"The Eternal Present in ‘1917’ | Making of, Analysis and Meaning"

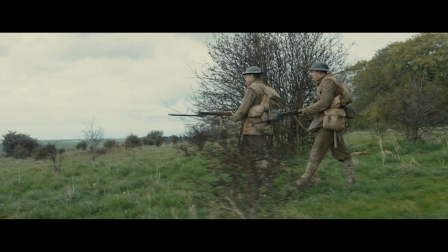You swapped it? Mm-hmm. For what? Bottle of wine.
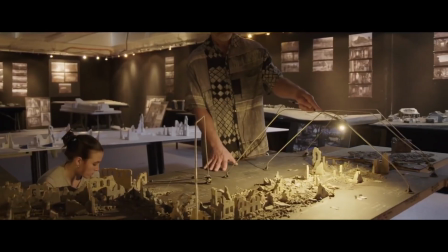The scenography mock-ups were also used for lighting tests and determining the movements of the lights.
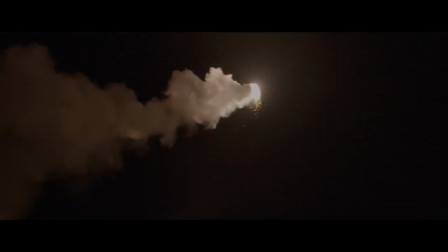Roger Deakins,
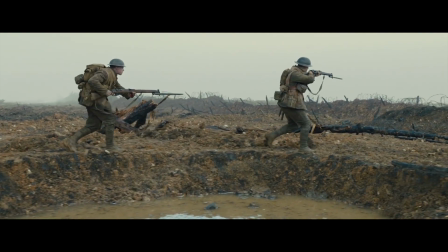cinematography director, mentioned that being a movie where almost all the action takes place outdoors, they had to rely mostly on natural lighting.
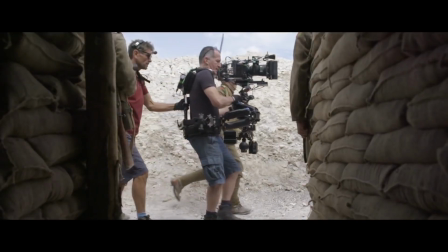The constant 360-degree camera rotation gave greater flexibility for filming, but made it virtually impossible to position the lighting equipment.
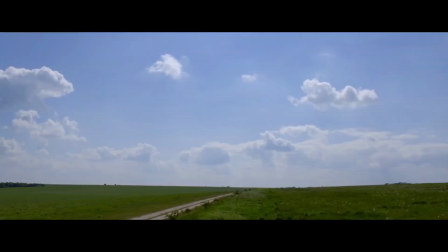It was filmed only when the weather was cloudy, which inevitably caused delays.
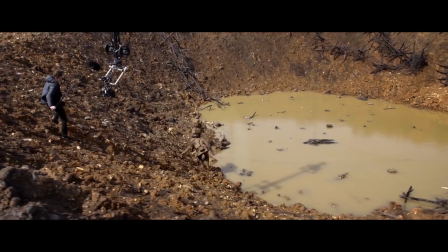However, this was totally necessary, since to maintain a story in the present moment, you have to follow a continuity.
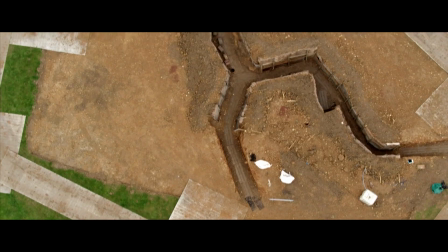About the trenches, it was built more than a mile from them for the film, with considerable attention paid to each element.
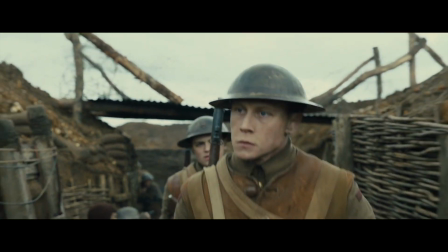As an actor, it really helps you just get lost in the scene. The great difference in resources and preparation between both sides was reconstructed.
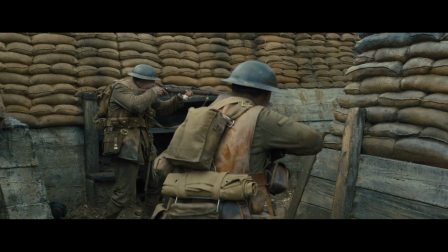The German trenches featured concrete walls, sandbags that neatly completed the walls, and had large capacity bedrooms,
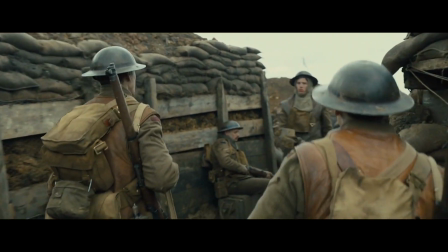whereas the British trenches had walls built in a much more rustic way, made of wood, corrugated iron,
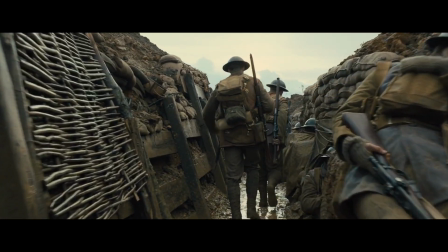wire and sandbags that did not complete the walls. The soldiers in this site practically slept in any free place they found.
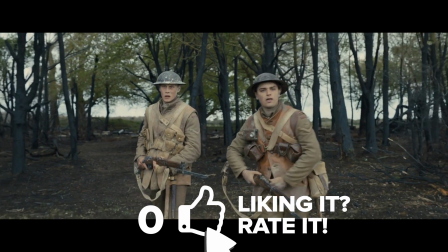And speaking of the soldiers, the viewer can easily empathize with this duo, not only because of the harsh context in which they find themselves,
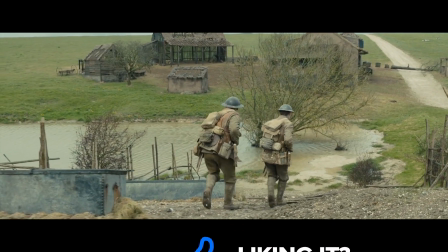but also because we are equally involved with the goal of completing the mission on time.
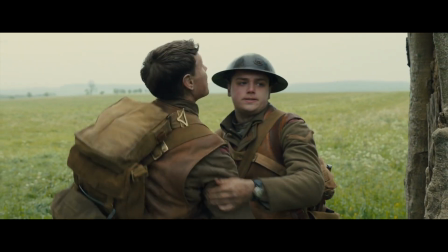Another factor that facilitates this connection between character and viewer is the fact that
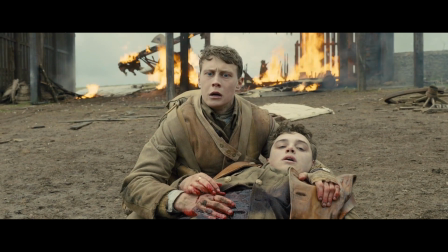these actors chosen as the main soldiers are credible and contribute to the realism of the film. Beyond acting performance, Sam Mendes was very clear about what he was looking for to embody Blake and Schofield. He totally avoided any superstars and focused on actors who were practically unknown, since he wanted them to be seen as an average soldier,
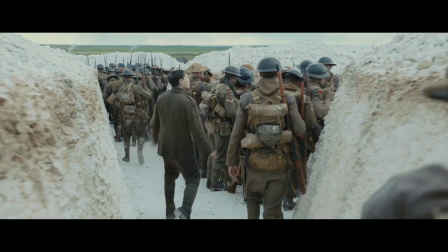without anything outstanding, as a soldier among the millions who lost their lives in combat and that little is known about their stories.
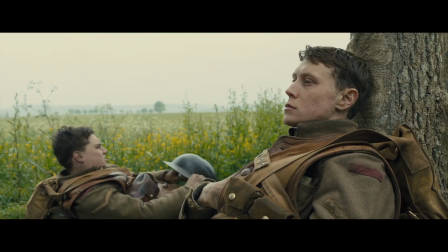In the same way, it was essential that they were very young,
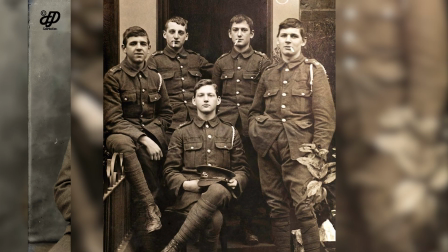since the average age of British soldiers was quite low due to the fact that many under 18s lied about their age.
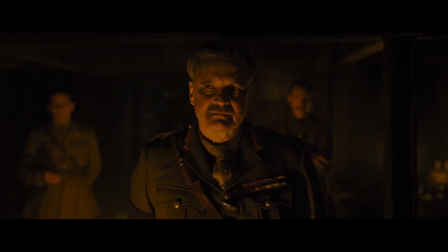Simultaneously, the cast includes well-known British actors such as Colin Firth and Benedict Cumberbatch.
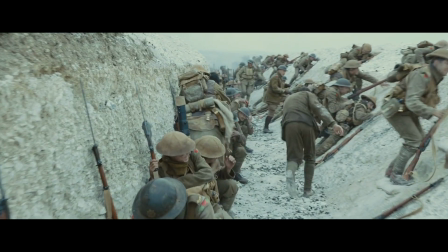Perhaps Mendes wanted to further mark the difference between a simple soldier who is sent to die, about whom little is known,
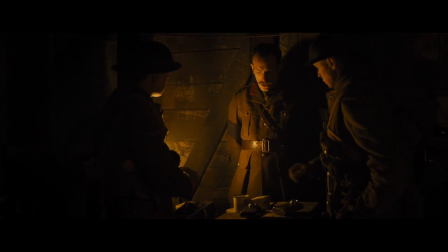and a high command who will likely be mentioned in the history books and who enjoys greater security by staying in the barracks.
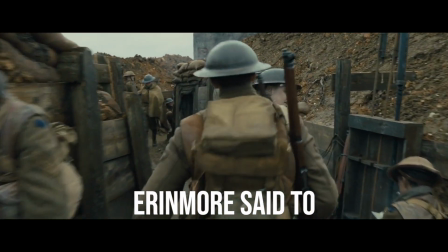We should at least wait until it's dark. Erinmore said to leave immediately. Erinmore's never seen no man's land.
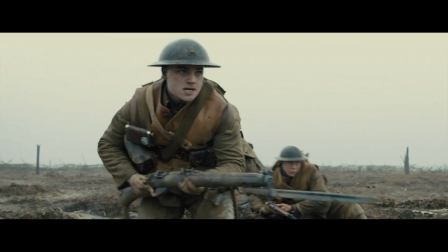And another resource to contribute to realism is having presented Blake as the main protagonist at the beginning of the story.
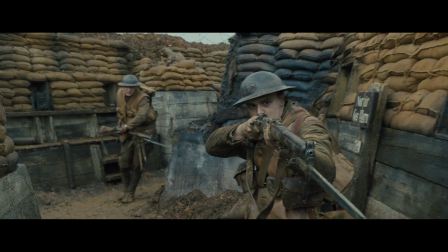In the time that Blake was alive, he was the one who carried most of the action, while Schofield followed.
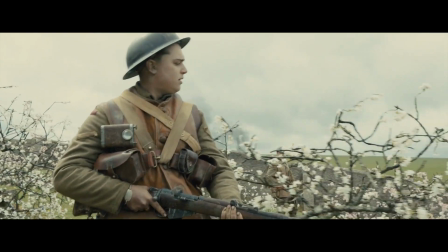The viewer is introduced to the idea that Blake is the hero of the story until he dies suddenly.
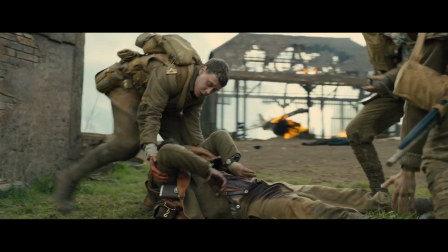This twist makes us realize once again that no one is special in the battle zone, and that everyone is mere mortals.
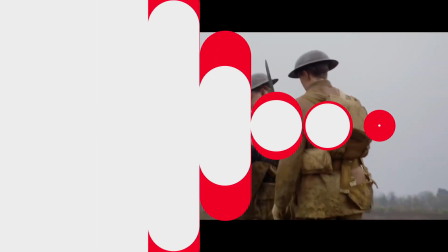To finish with the notion of the eternal present, it is necessary to talk about the relationship that this film has with the theater. Sam Mendes, like Hitchcock with Rope, felt the need for 1917 to be like a theater play.
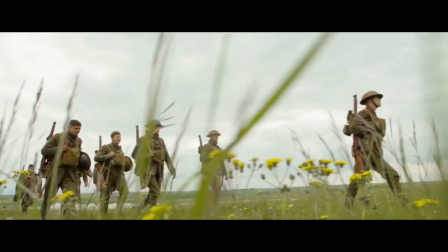The actors had to rehearse each dialogue in the stage, since as in the theater, the space is built based on the rhythm of the script.
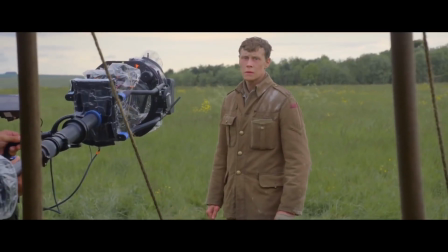The very experience of filming 1917 is similar to performing a play.
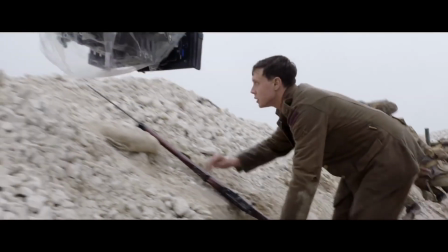When it begins, you cannot stop until the scene ends, regardless of mistakes.
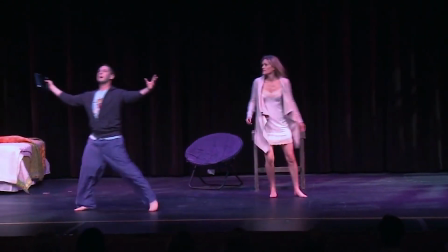That's why the notion of the eternal present is a widely used concept among theater actors.
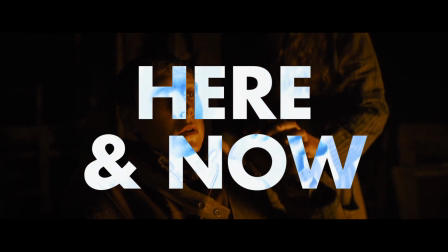It is a synonym of the here and now, which demands all the concentration of the person,
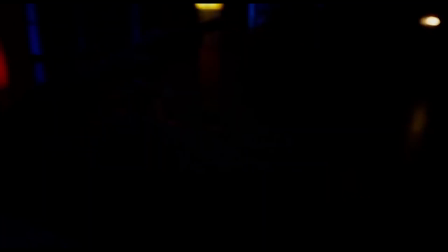who should not pay attention to anything that is not related to what is happening, since the action doesn't stop until everything is over.
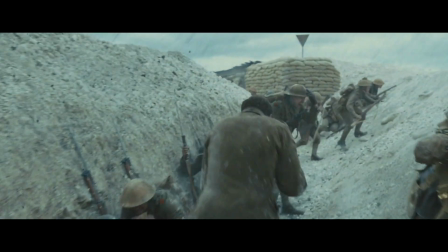And we see this directly in 1917, with the experience of the soldiers on the battlefield, and with the experience of us as spectators.